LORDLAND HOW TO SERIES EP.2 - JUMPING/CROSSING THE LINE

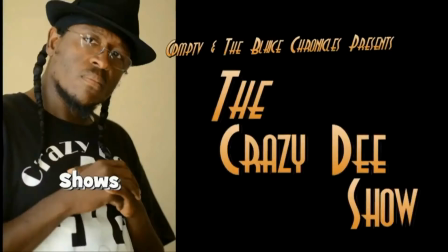0s Here's the thing about your movie, why I made a curator's pick of the Hollywood Fringe Festival.
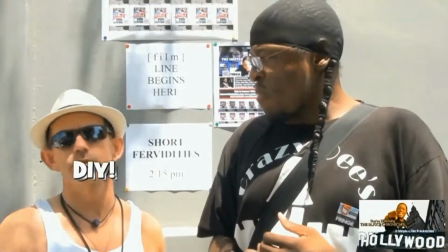5s Community, heart.
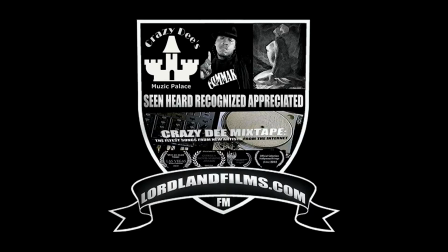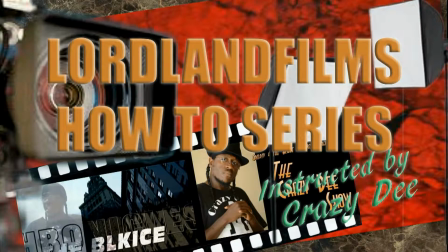13s
Lordlandfilms, how-to series,
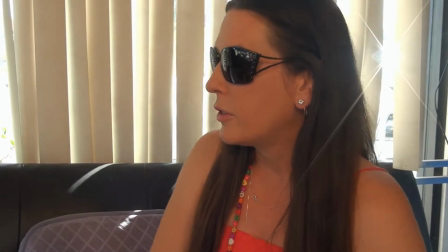15s
instructed by Crazy D. Have you ever watched an Instagram comedy short skit where the person is supposed to be talking to someone off screen,
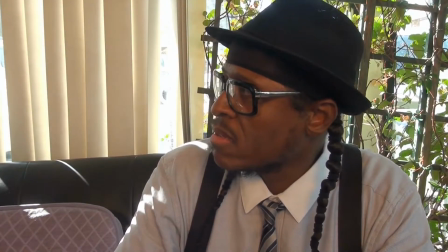24s
and when the angle switches to show the person being talked to, the person from the second angle is facing the same way as the person in the first angle?
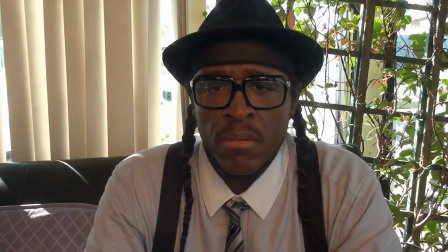34s
It throws off the perspective and puts that person from the second angle in the first person's space. This is called crossing or jumping the line. Let's take another example.
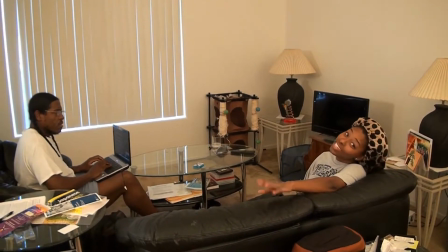48s
The actors are positioned in a shot or scene.
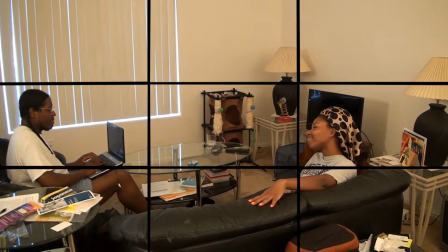51s
Actor 1 appears in the rule of thirds to the left, and the second actor appears rule of thirds to the right.
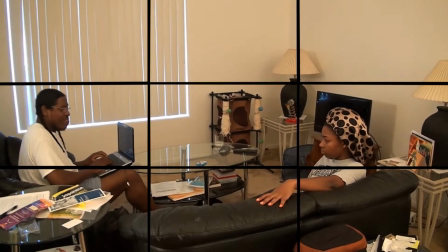58s
This is the establishing shot. It gives the viewer perspective on where the actors are pertaining to the room.
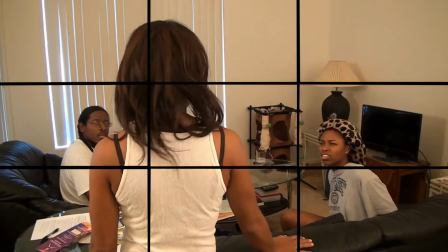67s
It is also called front angle.
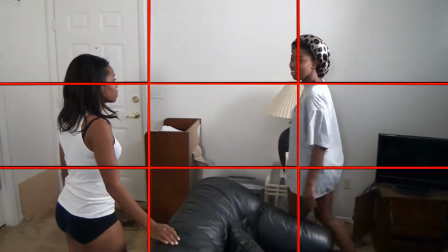70s
But what happens when we apply reverse angle and the actors are on opposite position from the front angle?
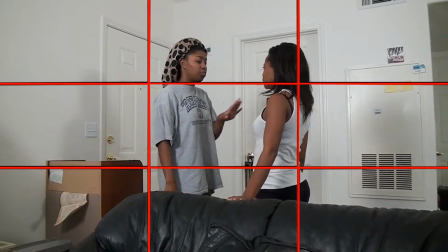77s
The answer: we have just jumped the line.
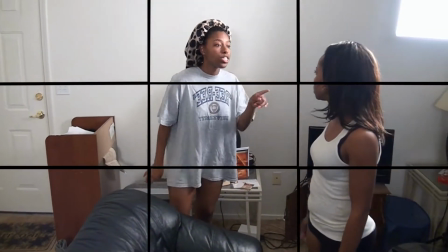82s
Rule of film: actor positions do not change from front angle to reverse angle.
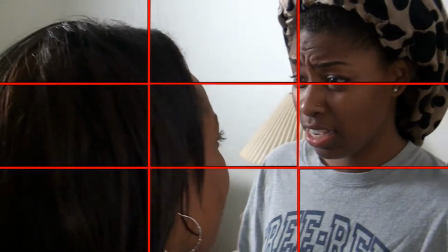88s
If they do, you have jumped the line.
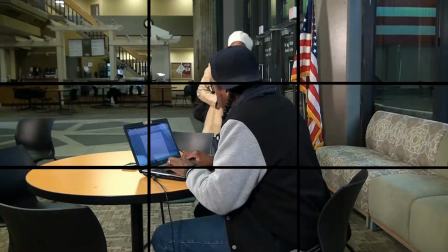92s
Let's look at front angle and reverse angle applied correctly from a scene from a TBIC film.
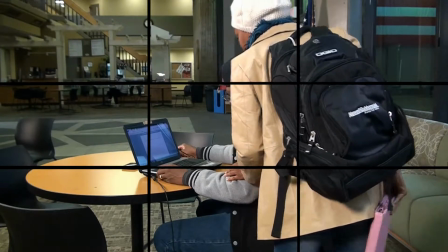99s
As you see, the actors have their perspective positions in the rule of thirds within the establishing shot.
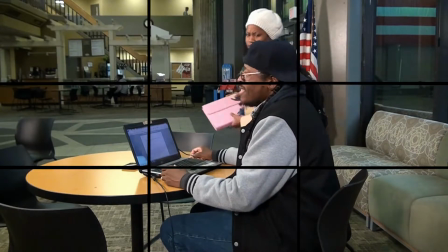106s
It's time to reverse the angle, and as you see,
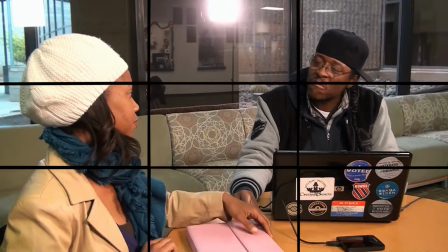110s
the actors remain in their correct perspective positions as they were in the front angle. You may ask, Crazy D, is there ever a time when we can show an actor's perspective position opposite from the front angle establishing shot? The answer: yes, there is. There are two occasions. 1.
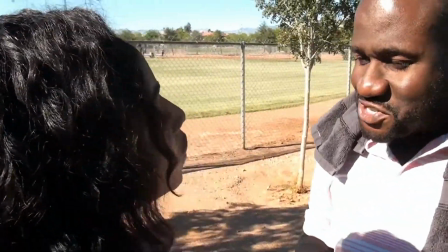132s
When you move the camera from one side of the scene to the next, changing the perspective of where the actors are relative to each other and the room.
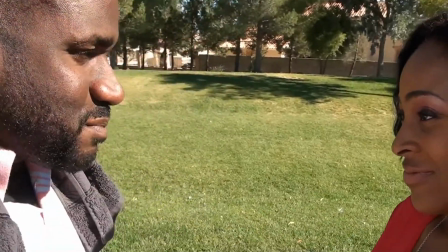140s
And this movement is seen on screen as the camera's POV moves around the actors.
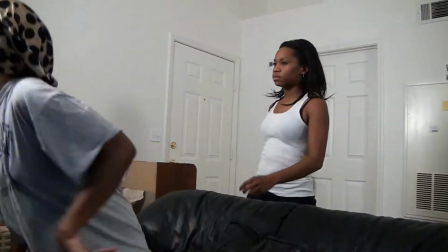147s
2. When the actor moves his or her perspective from one side to the other.
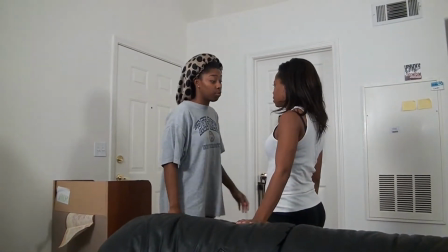152s
But note, when the actor establishes the secondary perspective position, the rules of not jumping the line apply. This brings us to the 180-degree rule. It's a guideline regarding the on-screen spatial relationship between actor 1, framed right, of actor 2. Remember, jumping or crossing the line can only be accomplished through camera movement.
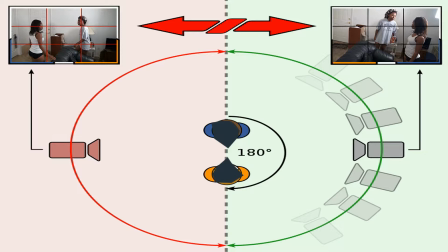180s
Jumping or crossing the imaginary axis over to the opposite 180 degrees, thus placing actors on the opposite position from the initial establishing shot.
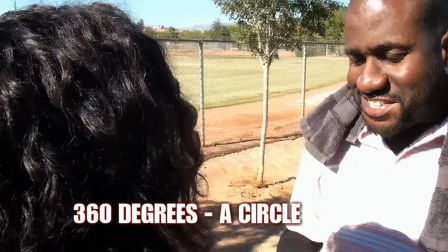195s
Remember, 180 degrees is 360 degrees, a circle around the actors. Breaking the rules. How to break the rules is simple enough to do. After having a firm grasp and understanding of the rules, turning into overstanding, like a God shot, but more on that later in future episodes. Here's one way to break the not to jump cross the line rule. Objects.
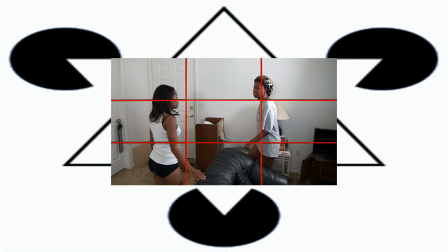226s
Objects or stationary fixtures that give the audience perspective of where the characters or actors are standing. And without camera movement, the scene is reversed.
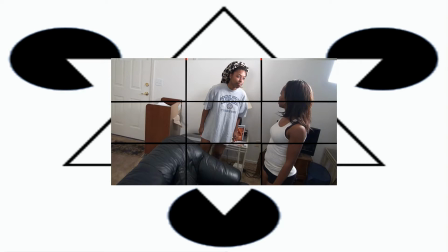240s
The actors are on opposite position from the establishing shot, but objects or stationary fixtures give the audience perspective.